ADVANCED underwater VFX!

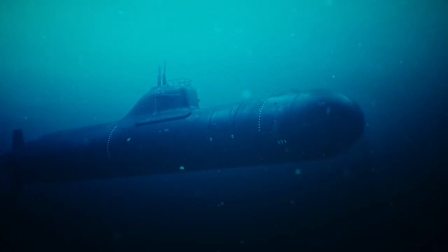0:00 Hello I'm David and today I'm breaking down how we created some shots using the Ocean Creator Kit.
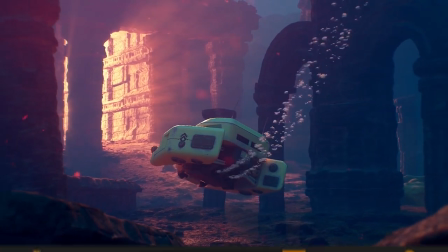0:09 The temple was easily constructed using the ancient ruin assets from RenderCrate.
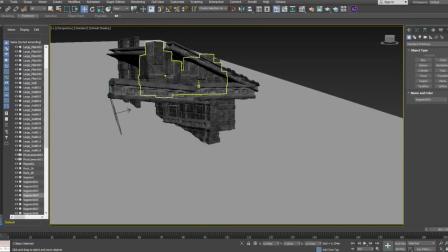0:16 They've been designed to fit together like Lego bricks into any arrangement.
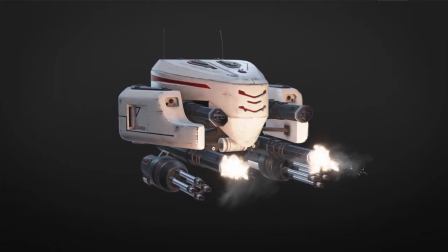0:21 The submarine is actually our drone model, I simply deleted the guns and made it yellow.
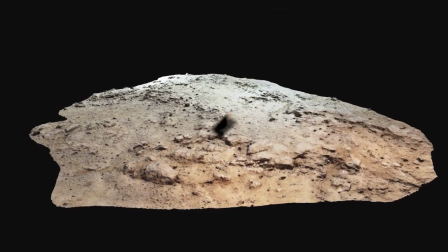0:28 Using the photo scanned ground models, the rocks allow the light to cast intense shadows to prevent any surface looking flat.
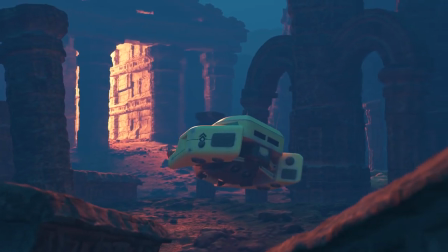0:38 A dark blue fog was thrown over the scene to simulate classic underwater lighting. We could then build an upwards moving particle system using the static bubbles from FootageCrate.
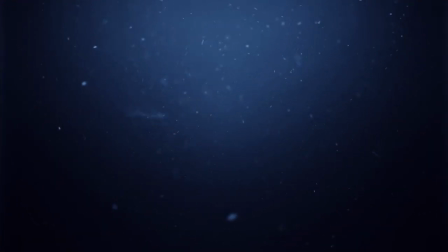0:52 One of my favourite effects is the looping underwater background which instantly finalizes the shot.
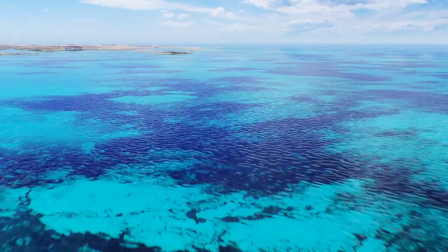1:01 Our next shot was a simple ocean aerial view. A lot of the time ocean renders are very empty.
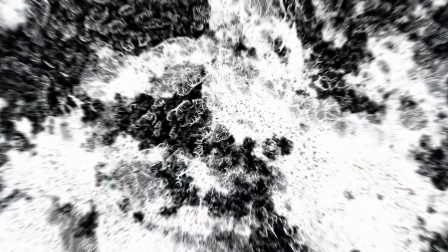1:09 To fix this we used a highly detailed ocean floor texture from Graphics Crate.
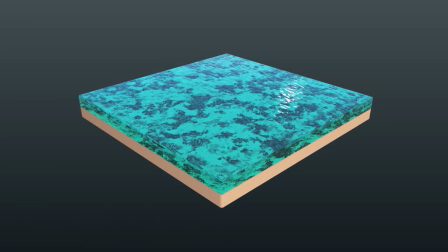1:15 Placing this underneath the blue tinted ocean surface will bring your tropical beaches to the next level.
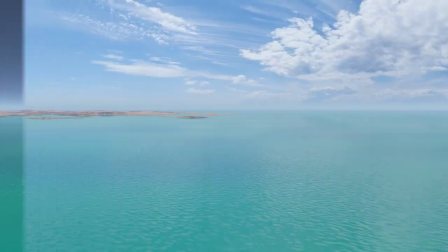1:21 I used a Graphics Crate sky texture to ensure that the reflections on the water matched the sky.
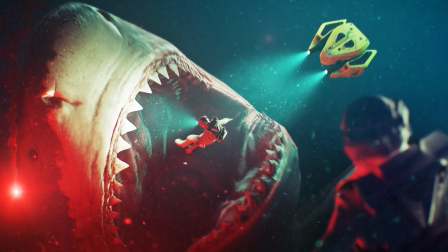1:29 This shark scene was just a static image, but we still used some valuable techniques.
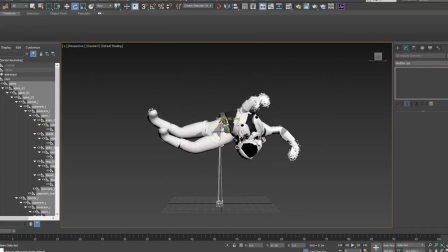1:35 The fully rigged astronaut model from RenderCrate acted as our diver, combining it with the shark rig to create the frozen moment.
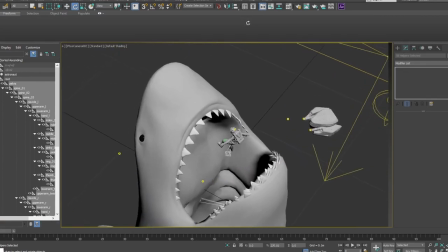1:44 I wanted the shark to be illuminated by a flare.
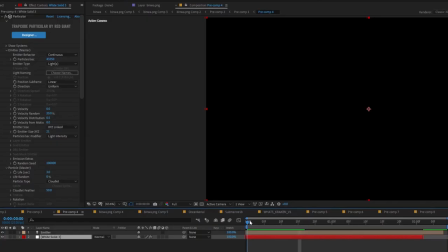1:47 This can be achieved by adding a red light and using a particle system in after effects to create the smoke.
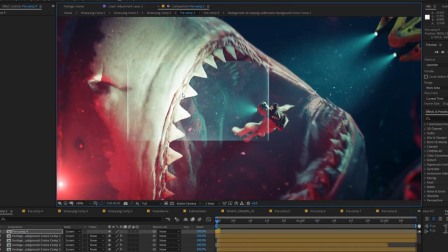1:55 To give the rays of light extra detail, I used the underwater background and simply masked out the shape of the light.
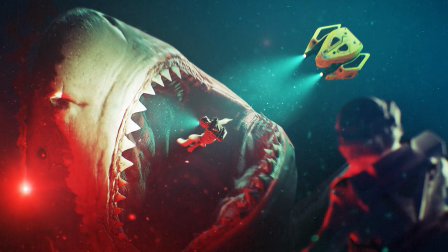2:04 These are just some of the ways you can make use of our ocean assets.
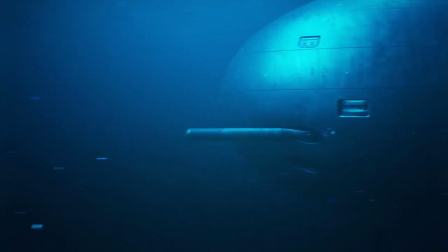2:08 Be sure to check out the other stuff available at productioncrate.com. Thank you for watching and remember to make it awesome!